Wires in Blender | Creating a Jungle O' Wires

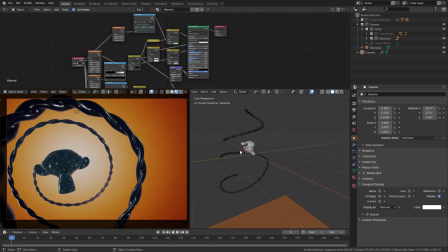(16:29)
And what this does is it creates a really nice separation from the middle ground to the foreground and gives us a lot of depth and interesting things happening around the focal point. So I like this because it leads the eye in towards the middle, spiraling down into where we want the eye to focus.
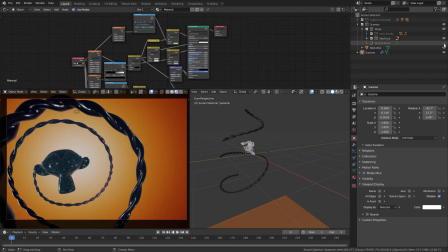(16:47)
So we'll turn the distant wires back on. You can see the effect combined a little bit. And then to tie everything together, of course, we have our main bundle of wires that we spent a long time getting in place.
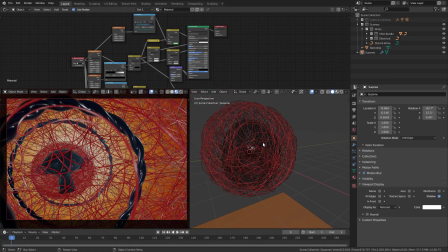(16:57)
So with this turned on, you'll see that there's quite a bit more going on in the scene. But basically, all we've done here is started to use the bounce wires to get things going on the interior of these spheres, just like you saw in the tutorial. And all I did was spend a lot of time sort of carefully layering things in and lining things up correctly in the viewport.
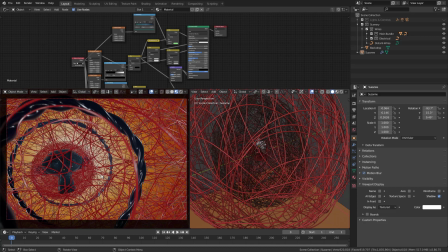(17:16)
What you'll notice is I used a lot of different effects to try to get separation in the image. We've got varying colors, sort of in the warmer tones with the reds and the oranges and the yellows. But basically, I wanted to create a little bit of separation with the color of the Suzanne texture for this sort of stone material.
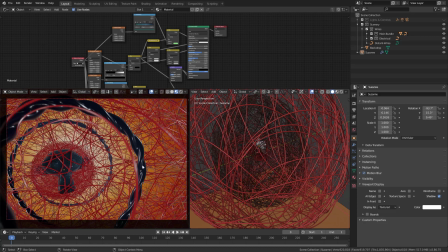(17:35)
And then you'll notice this big spiral wire is sort of a darker material, just like this is. All of that kind of leads your eye in and gives some visual interest in separating things in the image. And so that's very, very interesting to kind of break things up that way.
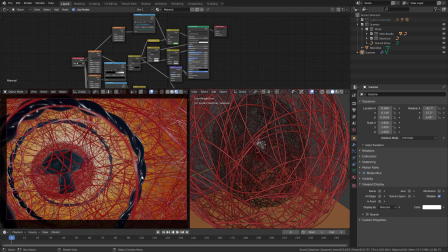(17:50)
You'll also notice that I have depth of field turned on for the camera so that as things get closer to the camera, they're blurred out a little more. Further away from the focal point here, they're also blurring a little bit. Any tool that you can use to give yourself a little bit more visual separation will really increase the visual appeal for the image.
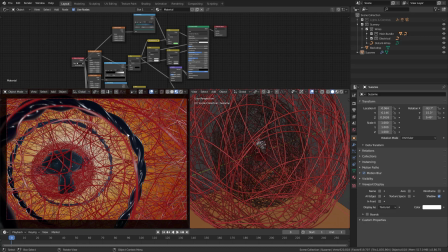(18:08)
Take your time, layer things in, and do what you can to get some interesting effects, and then share those in the comments if you've got some interesting things you've done with your bundle of wires. With everything turned on, you can kind of see how the scene is laid out here. That is what I did to create my bundle of wires 3D illustration.
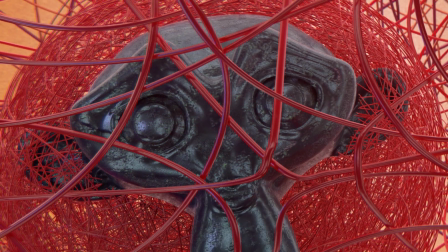(18:26)
If you enjoyed today's tutorial, then don't forget to like and subscribe to the channel.
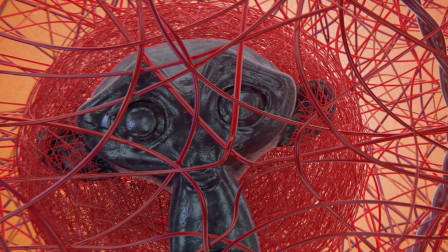(18:30)
And if you're interested in seeing more Blender tutorials, then you can lend your support by purchasing a download of today's tutorial,
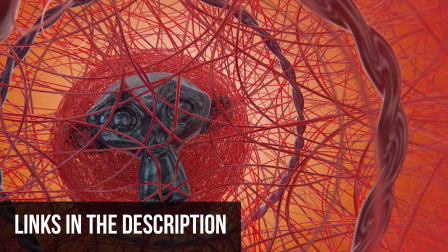(18:36)
which includes a high-res video download and all the project files you've seen today.
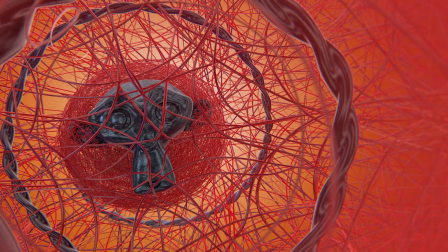(18:41)
Thanks for making the Orange Guild a part of your day, and I'll see you next time.